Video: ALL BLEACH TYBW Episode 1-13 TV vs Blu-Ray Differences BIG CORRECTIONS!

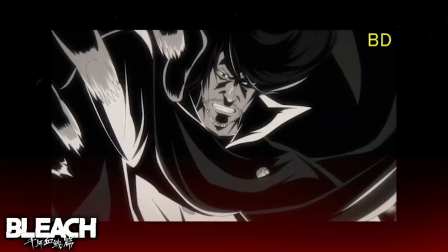[16:25]
Now, a great addition to this set of changes easily has to be the restoration of Ichigo's battle damage in the Save the Soul Society scene.
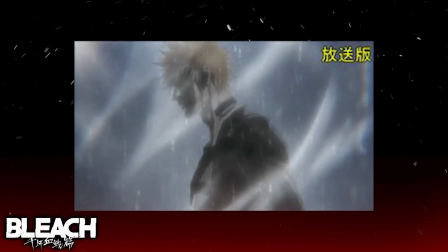[16:32]
Now, this is a far more consistent appearance than his completely undamaged one that we got in the TV broadcast.
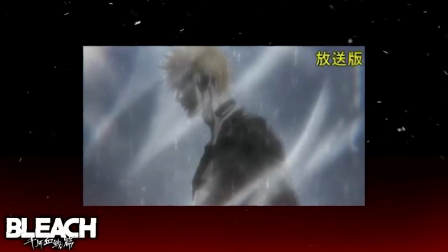[16:38]
This episode also features multiple adjustments to the compositing, which if you haven't figured out by now, is directed to Gucci's trademark.
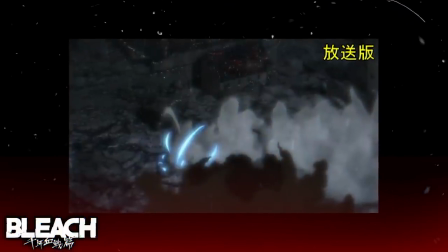[16:46]
Most notably during Ichigo's battle with Yuhobak in the iconic clash, which was animated by Yoshihiro Kano, it received multiple visual enhancements.
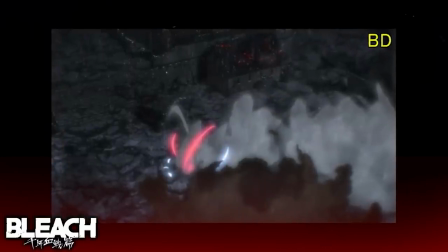[16:54]
Some of these changes fixed the lighting significantly in certain scenes, clearing up some blurry frames right at the start of the clash,
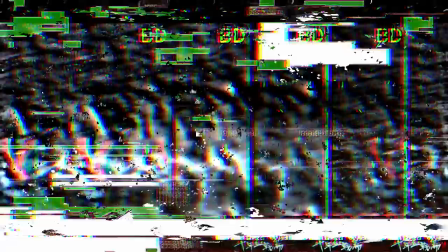[17:01]
and most importantly, changing the colours of their clashing to red, so as to indicate Ichigo's presence in the fight.
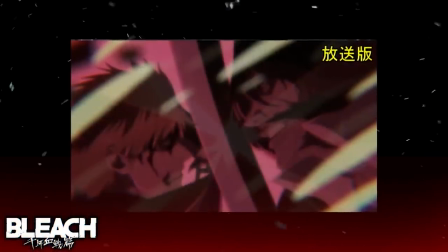[17:07]
It also features a good number of lighting adjustments, where certain scenes are made significantly brighter in order to make the scene look better.
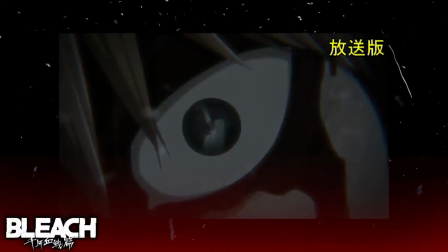[17:14]
One other correction that stood out to me was that Yorba's blade was given a significantly more threatening reflection in Ichigo's eyes right before he had gotten stabbed.
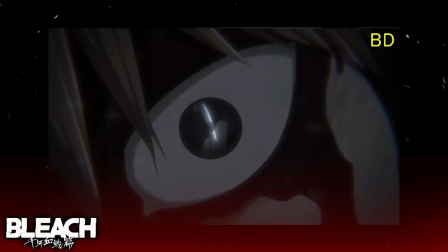[17:22]
In the TV version, it's barely noticeable, but this change greatly enhances how threatening Yorba's attacker looked to Ichigo,
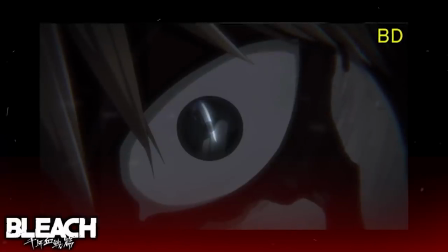[17:29]
and it further sells it as an attack that would have killed Ichigo if not for the fortunate emergence of his blue dween.
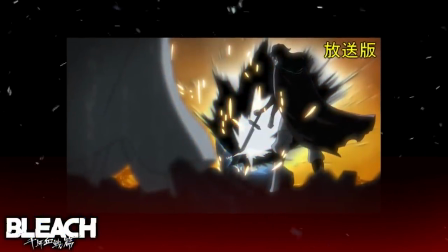[17:35]
We also get some major colour corrections after that initial clash, as Ichigo's Getsuka Tensho is recoloured from yellow to black after Yuhabak stabs him in the neck.
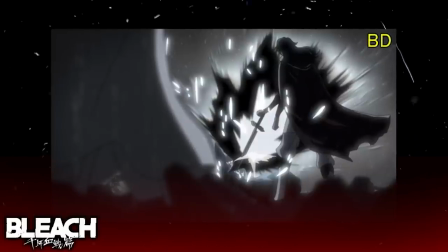[17:44]
Yuhabak's Qualcris also receives a really nice visual upgrade, where the background is darkened so as to make it look even brighter.
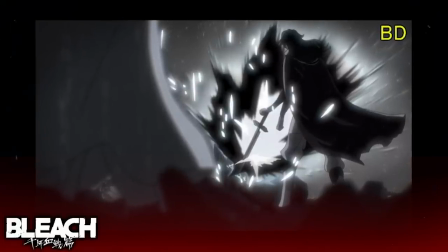[17:52]
And this also highlights how well done the rain effects are in this particular scene. But one of my favourite visual enhancements has to be the change that was made to Ichigo's Blutveen.
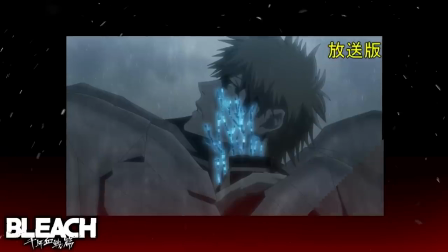[18:01]
Despite looking really good in the TV version, they went ahead and made it look even better by significantly lightening out the veins from
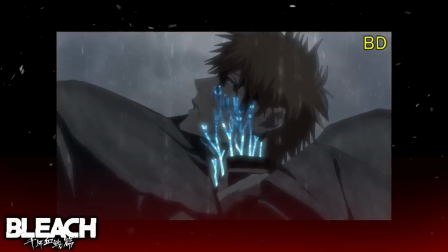[18:07]
below and changing to a darker shade as it slowly expands onto Ichigo's face.
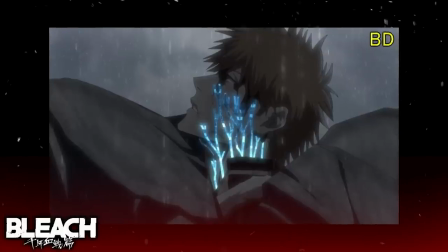[18:12]
Overall, the visual upgrades in this episode are some of the best and it's a great way to finish off disc 1.
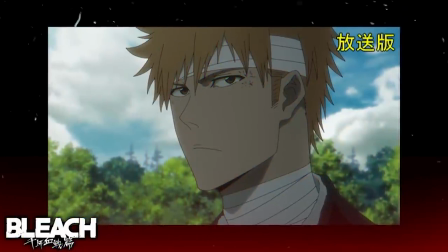[18:18]
But rest assured, we've got some equally impressive changes that were made to the episodes on the second disc.
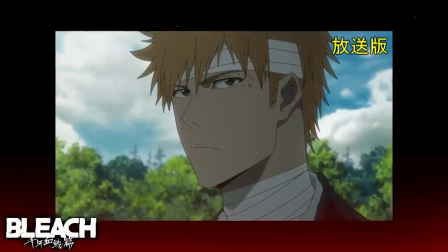[18:23]
Disc 2 features episode 8 and I believe it to be one of the weaker episodes during the original
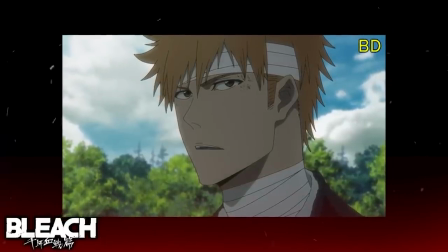[18:28]
broadcast and I was quite curious to see what corrections that they were going to make to this particular episode.
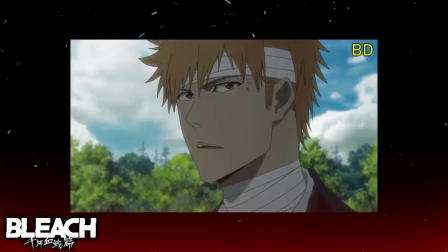[18:33]
There's quite a number of art corrections in this episode, most notably from a scene that I was really hoping would be altered.
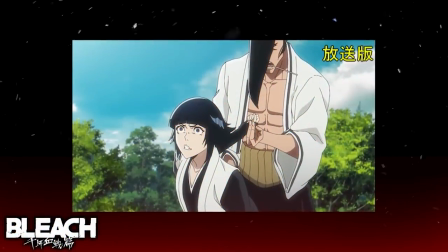[18:39]
And this was Siphon's interaction with Karinji, where she gets blitzed and put into a hold by him.
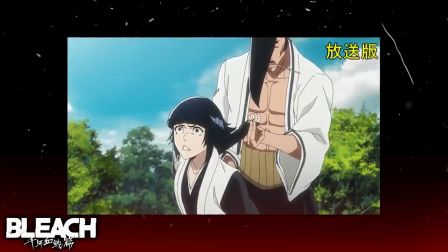[18:44]
Now this scene looked fine in the TV version, except for a small problem.
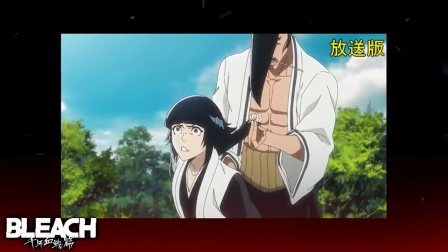[18:48]
Due to the addition of excessive lines on her face and shrinking her irises to make her look more shocked, it had ended up giving her a rather goofy expression.
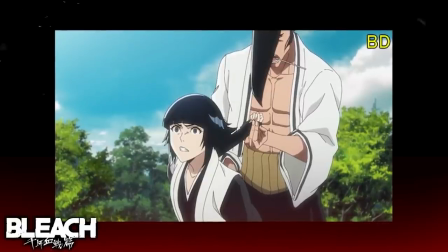[18:56]
Now this problem is resolved within the Blu-ray version,
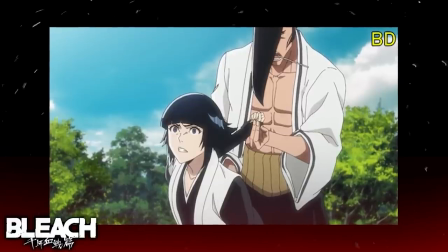[18:59]
where the excessive lines are removed and her irises are made bigger so her expression looks more stronger than it did in the original broadcast version.
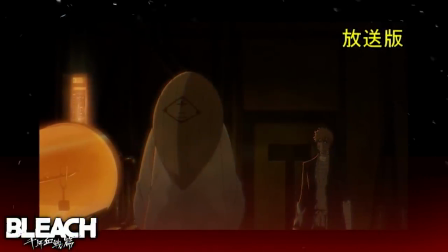[19:06]
Now, the rest of the episode features rather minor corrections that I don't really think were needed, but are appreciated nonetheless.
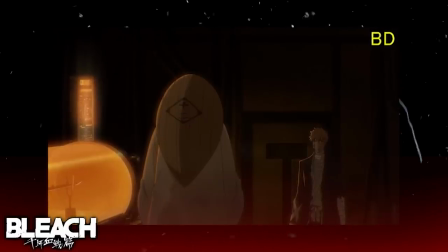[19:13]
Like how Mayuri's pod containing the broken Tensa Zangetsu is shrunk down significantly, which shows off more of his lab, and Ichigo's expression being changed from the TV version during Squad Zero's arrival scene.
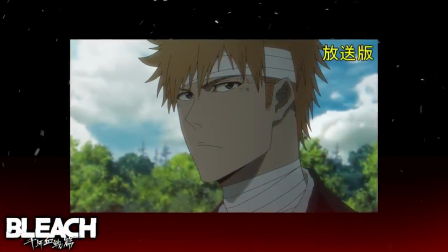[19:24]
While I am pleased that they have made some adjustments, I do believe that there were some more scenes that could have used some extra touch-ups.
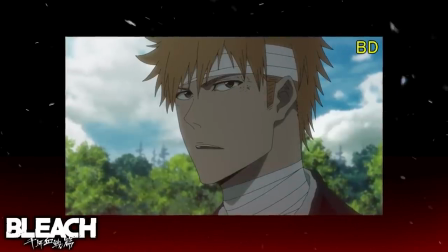[19:30]
So, moving on to episode 9, we get another solid set of corrections,
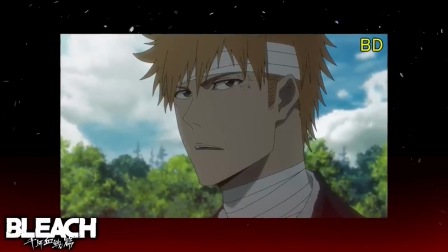[19:34]
most notably during the scenes where Ichigo and Renji had left Karinji's palace and his men had taken off their shirts,
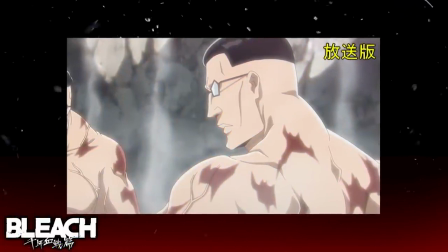[19:40]
and they revealed their injuries from being exposed to his pond. In the TV version, their wounds are drawn with very rounded and sharp edges.
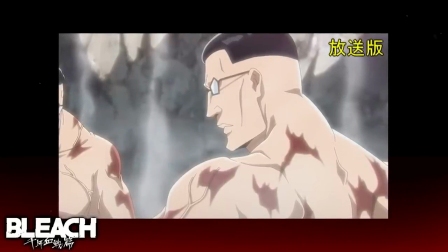[19:48]
This makes it so it's almost difficult to tell that they're supposed to be injuries, and it could be easily mistaken for tattoos.
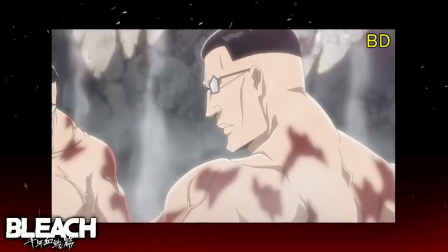[19:54]
But in the Blu-ray version of this scene, the edges of injuries are blurred and shaded into their skin,
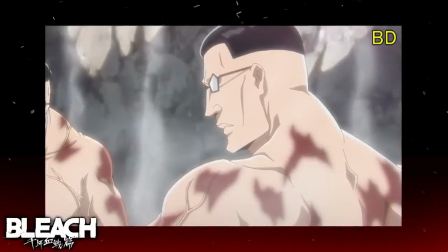[19:59]
and this makes the injuries look significantly more natural, and just makes the overall scene look a lot better.
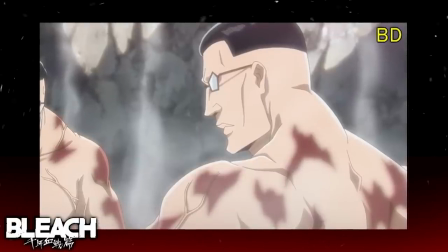[20:05]
And this is again another episode with rather minor corrections,
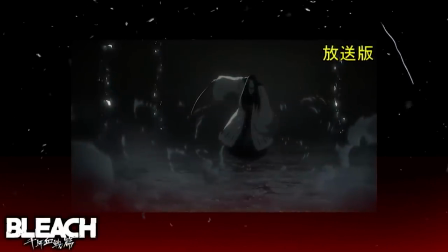[20:08]
but considering the number of corrections that were made to the next few episodes, I can understand why they couldn't do much for the less important episodes.
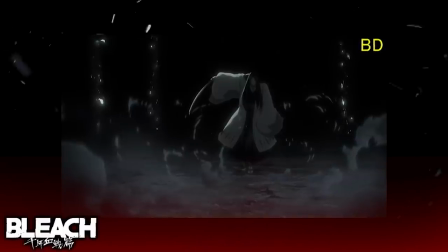[20:15]
Now, episode 10 has far more corrections than any of the other episodes that we've gotten through on disc 2.
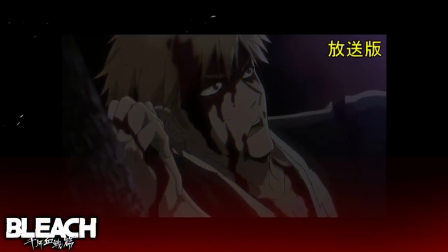[20:21]
Most of these corrections are minor, but in my opinion,
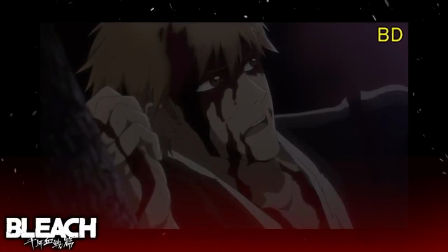[20:24]
this is probably the greatest evidence that we need in order to indicate just how much the anime staff are trying their very best to make Bleach the best that it can be,
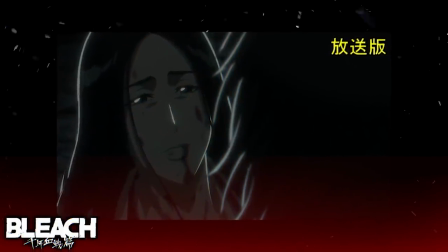[20:32]
mainly due to the fact that episode 10 was one of the stronger episodes of the broadcast, at least the first half of it was anyway.
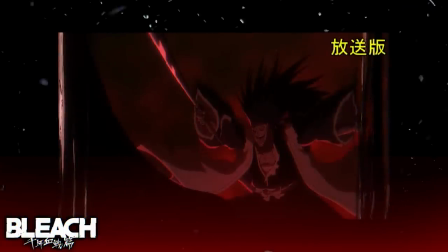[20:39]
So it makes sense for any adjustments that they were to do to be minimal. One of those corrections was made on Kimpachi's blade as he had prepared to attack Unohana. There were far too many highlights on the TV broadcast version, so it was changed to only have them on the blade.
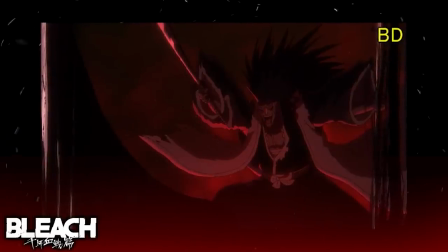[20:52]
Now it's very clear that the anime's focus on proper lighting and highlights definitely comes from director Taguchi's love for well-lit scenes,
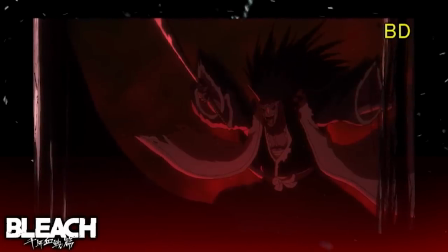[21:00]
and it's always nice to see it followed through even to the most minute details.
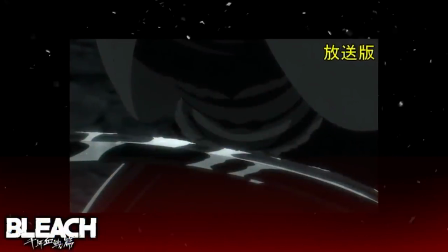[21:04]
Another change that we can note is that there are multiple frames that were either completely redrawn
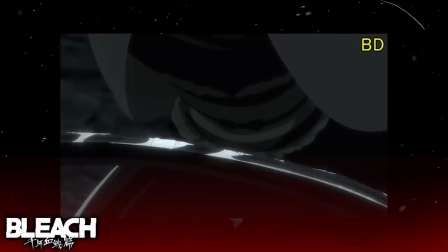[21:09]
or given new lighting to further emphasise the now well-known Taguchi effect.
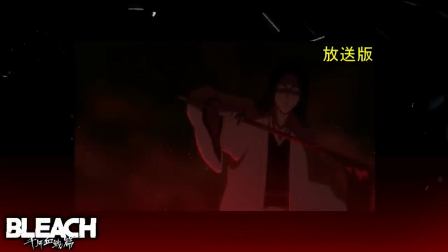[21:14]
One such frame would be this one where the overall shot of Yachiru was made brighter by quite some degree. Throughout the broadcast, there were multiple complaints from some fans that certain scenes had felt to be too dark, and it would seem that the staff had also agreed with this sentiment. You'd also noticed that parts of certain frames had been completely redrawn in this Yachuru shot.
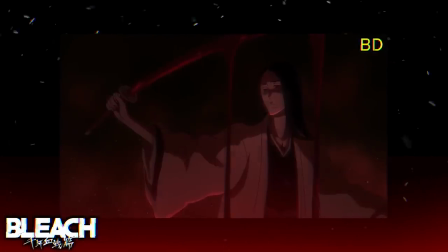[21:33]
The TV version gave her a wider face, which had given her a much goofier look,
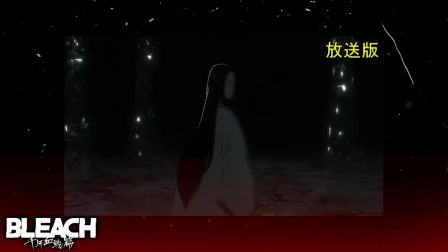[21:37]
but this redraw to give her a significant slimmer face is a definite improvement in the Blu-ray version.
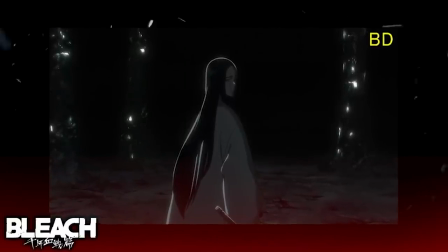[21:42]
There's also the readjustments of lighting on multiple different frames, where the TV version's already amazing compositing is enhanced even greater.
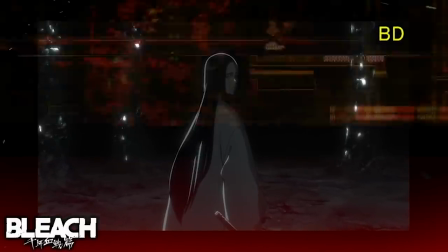[21:50]
Like this Yachuru shot from her flashback,
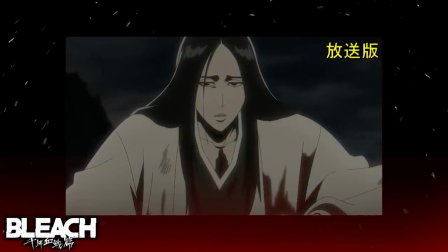[21:52]
where the wrong parts of her shihakusho were lit up and the other sides were wrongly darkened from that particular shot and this was then corrected to fix that.
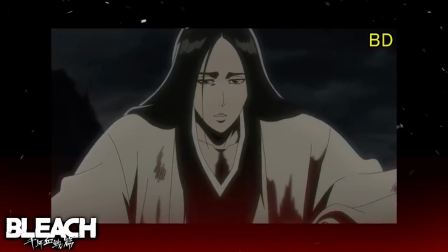[22:00]
This made the shot look very inconsistent with the source of light from that shot, so I'm very pleased that they have corrected this.
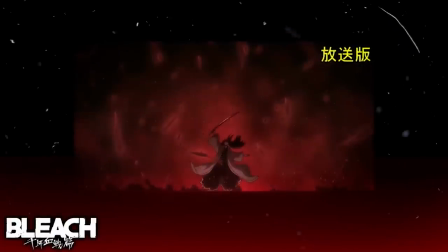[22:06]
Even more of the Kimpachi fight was adjusted and there's the usual touches on the lighting and frame readjustments and also some adjustments on the effects themselves, most notably during the point where Kimpachi clashes with Yachiru and disperses shards of hardened blood on a blade.
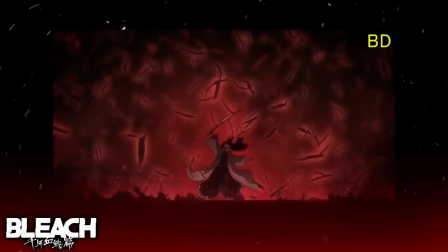[22:21]
There was in fact less in the TV version, whereas in the Blu-rays they have increased the number of shards significantly,
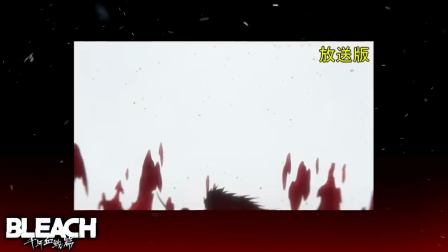[22:27]
and not to mention they have also changed how Minazuki's blood dissipated when Yachiru was stabbed by Kimpachi.
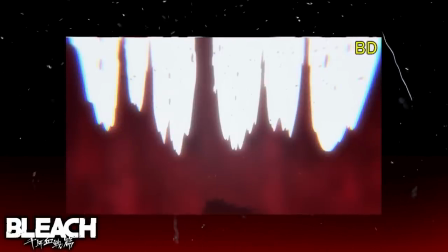[22:33]
The fall of Minazuki's blood is reanimated with significantly stronger visuals, which framed the scene much more better than it had looked in the TV broadcast version.
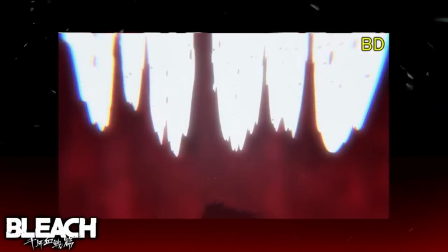[22:42]
Now moving on to the second half of the episode, I am glad that they were able to fix up some parts in the second half,
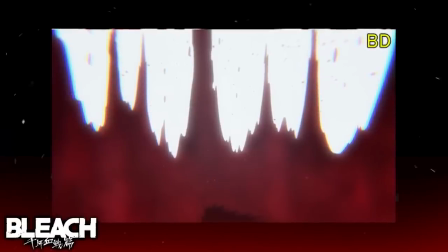[22:47]
because I remember some fans being dissatisfied with how the second half of the episode had ended up being significantly more light-hearted than the first half,
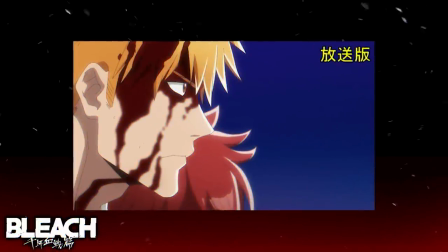[22:55]
which had adapted Kimpachi and Yachuru's intense battle, and coupled with the fact that the second half had significantly worse art and off-model frames,
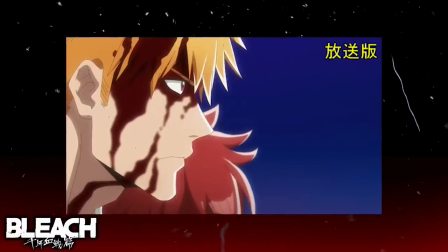[23:03]
adding to the dissatisfaction that fans had over the second half of this episode. But luckily, Taguchi and his crew have come through again with some solid corrections.
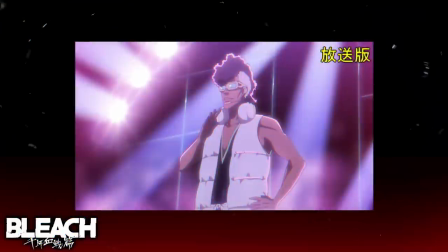[23:11]
The anime staff were very intent on making sure that Oetsu's muscles had looked as defined as possible in every one of his appearances,
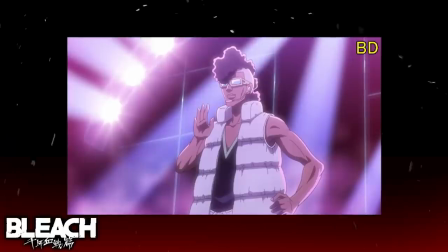[23:19]
because almost all of the corrections that were made here were either lighting corrections or enhancements on his muscle definition,
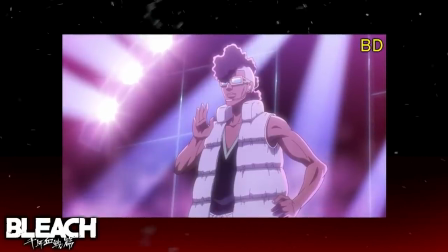[23:25]
which had made him look much cooler in my opinion.
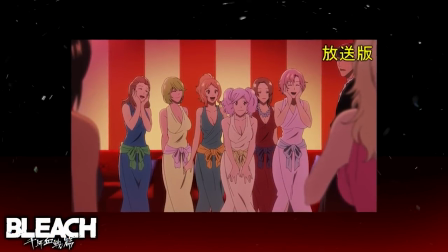[23:28]
Also, Owetsu's Zanpakuto girls got a really nice upgrade, with their original goofy faces having been redrawn to look much better,
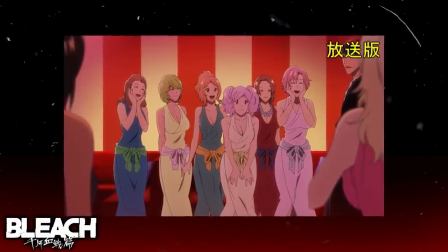[23:35]
and their bodies have been given some really nice shading that makes them look exponentially better than they did in the TV version,
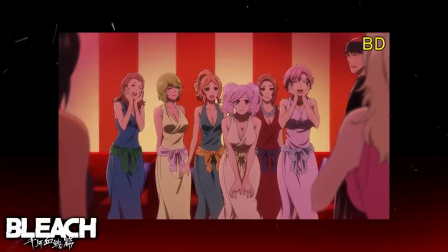[23:41]
and it gives their assets a lot more weight now that they are properly shaded.
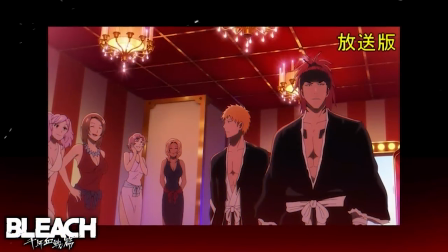[23:44]
Ichigo and Renji also have completely redrawn frames in this section, as there were quite a number of scenes in this part of the episode where Ichigo and Renji had looked off-model.
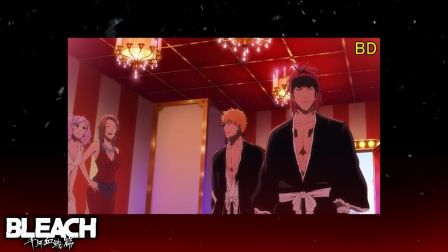[23:53]
In the Blu-rays, these frames are redrawn altogether, making the already great art direction significantly better.
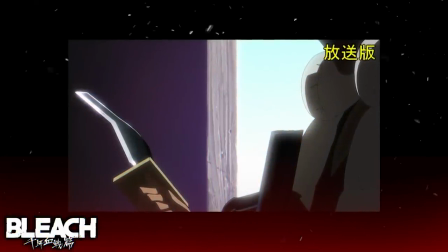[23:59]
Now finally, the scenes where Owetsu traps Renji and Ichigo within the pit to fight the Asauchi get some major corrections in this shot.
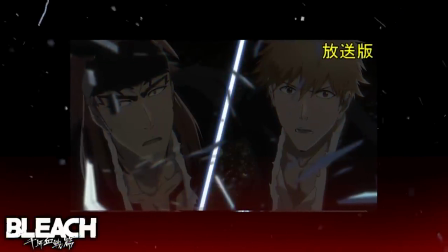[24:07]
Ichigo's broken Tensal Zangatsu gets better lighting on its blade, and Renji's Zabimaru gets more segments than it did in the TV version.
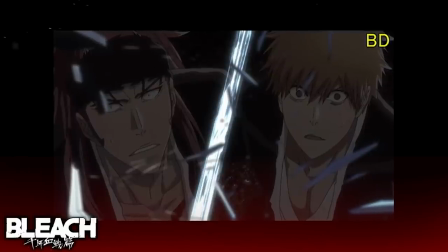[24:14]
So overall, this was an episode that got a lot of fixes, which can be mainly categorised as lighting fixes,
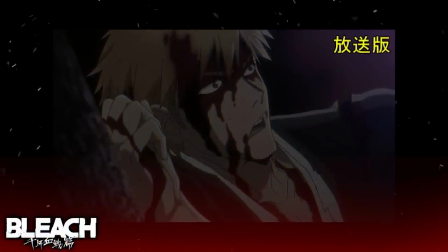[24:20]
frame redraws and quite a number of effect enhancements, with each of these corrections contributing to far more consistent compositing and art direction overall.